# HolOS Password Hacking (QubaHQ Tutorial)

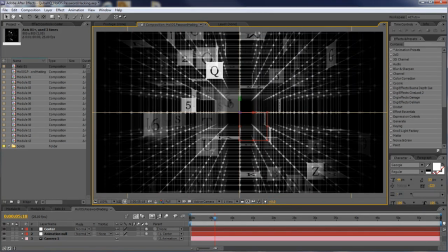maybe give us a little bit more space or perhaps we can zoom out
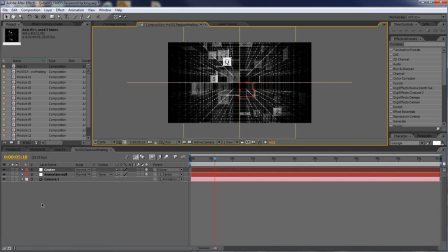yes this should be fine and we're going to use the center to adjust the original camera pitch and rotation and then animation now to do the actual body of movement so we're going to control the pitch using X rotation
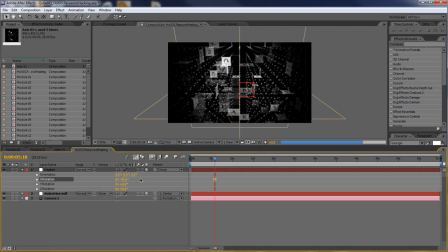and we need negative 45 for that and the middle value of orientation is going to let us orbit around to positive 45 right now so we're looking at it from kind of interesting angle actually i'm thinking
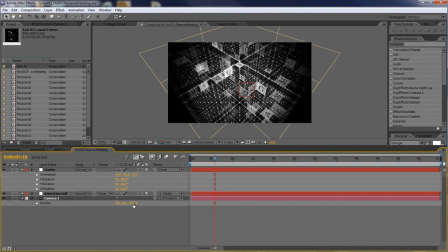maybe we could bring the camera a little bit closer now since it's parented to the null we can easily animate its position simply by changing the z value and i think around minus whoa minus 700
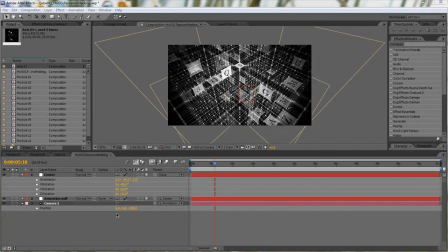should be just fine and at this point we can really see the computer starting to struggle with the rendering of each frame so let's lower the preview resolution to third collapse the center collapse
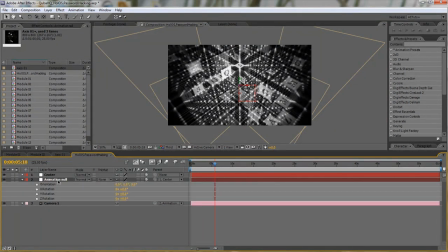the camera and unroll the rotation for animation now and we can also shorten our composition to the length of 15 seconds i know we
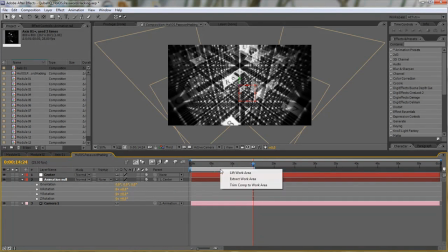prepared everything for one minute long but it would just take insane time to render the whole thing so shorten it to 15 and trim comp to work area okay
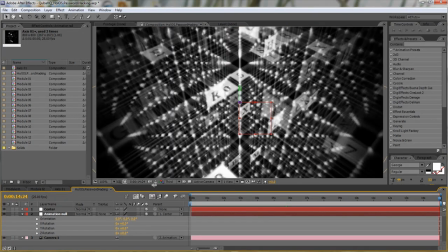so let's zoom back in so we can see the frame a little bit fuller and
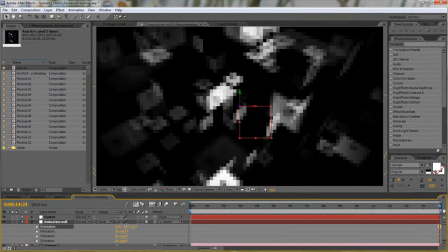adjust our rotation properties so we'll want to be a bit more towards
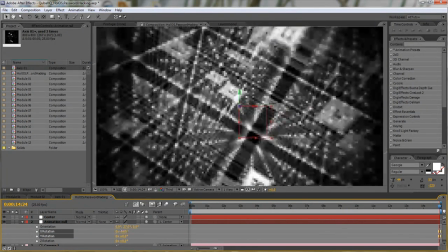the left and perhaps a bit higher up in the beginning so
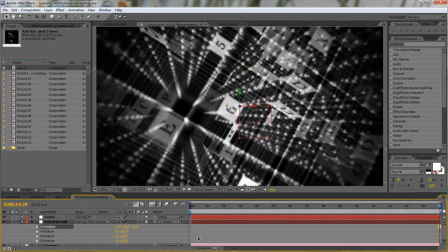i'm setting it to minus 45 let's say 20 let's keyframe all the rotations
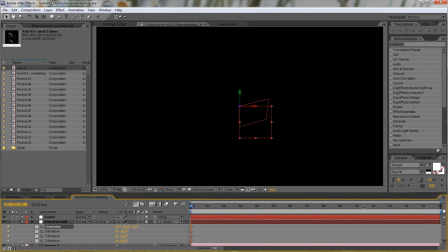in the beginning well actually orientation as well go to the end and find
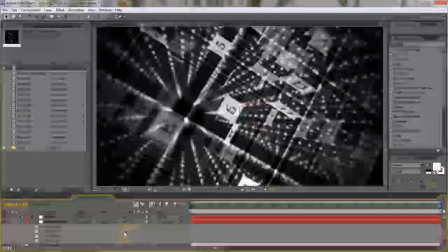some nice angle so it would probably look nice to do a really strong
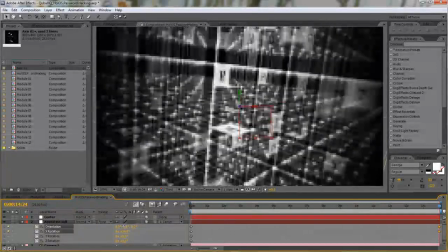swing in here and also turn it more towards the right
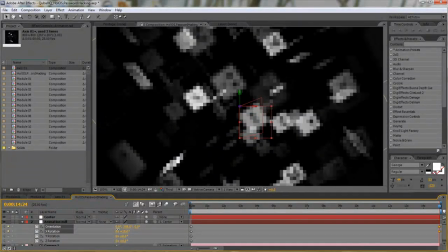it takes a moment to adjust the whole thing but you can do it per taste
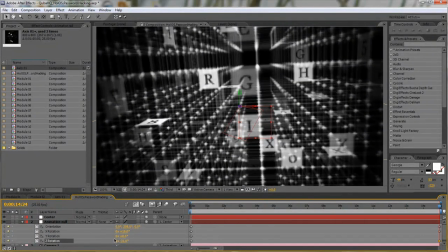maybe a bit of a rotation here and this is looking pretty good so this
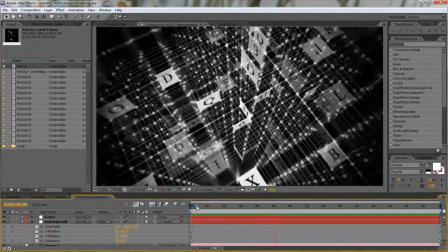is what our current animation looks like rendered at half resolution i'm
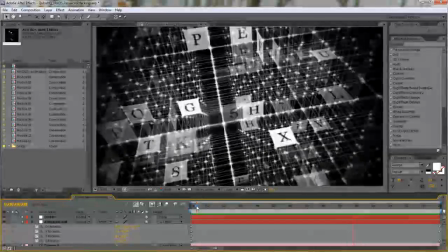pretty happy with it but i think we could add a little bit of wiggle to
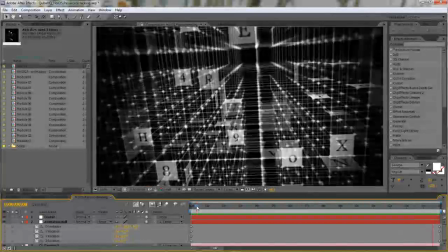the center rotation just to give it a little bit more randomness
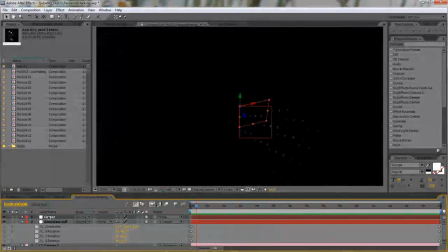and kind of handheld feel so let's expand the rotation properties apply wiggle expression to orientation and that would read wiggle let's say once a second by five degrees we shouldn't go too far
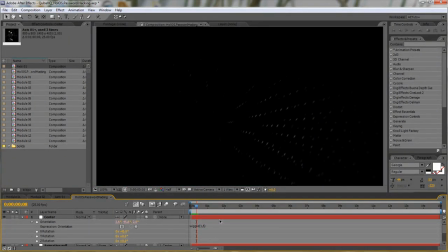with it and this should render much faster right now but I'm still going to pause and resume once it's done so after running a preview i realized that the values of 1,5 on
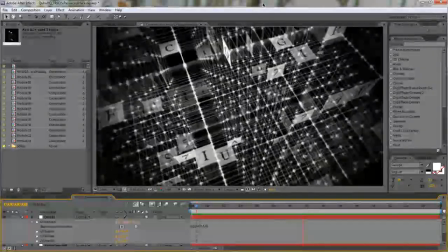the wiggle were way too high and created really chaotic animation i lowered it
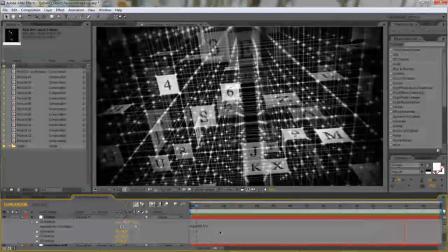to 0.5,5 and this is the final result i think it's
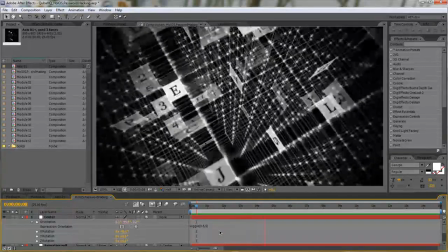looking pretty good so let's do the background add some shine and render now
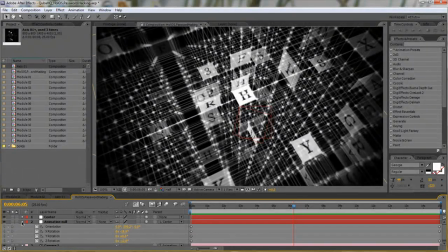there are many ways we could do the background in this composition we could use a bunch of layers positioned far away from the camera some gradients etc but i'm just gonna take the easy way out and use trapcode horizon another plugin from trapcode the makers of particular 3d stroke shine
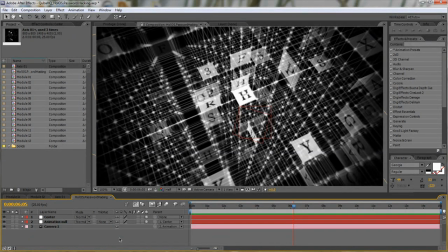and many other fantastic plugins and that will allow me to very quickly create a makeshift background that's synchronized with the camera and very easy to use so once again let's hide some layers we can hide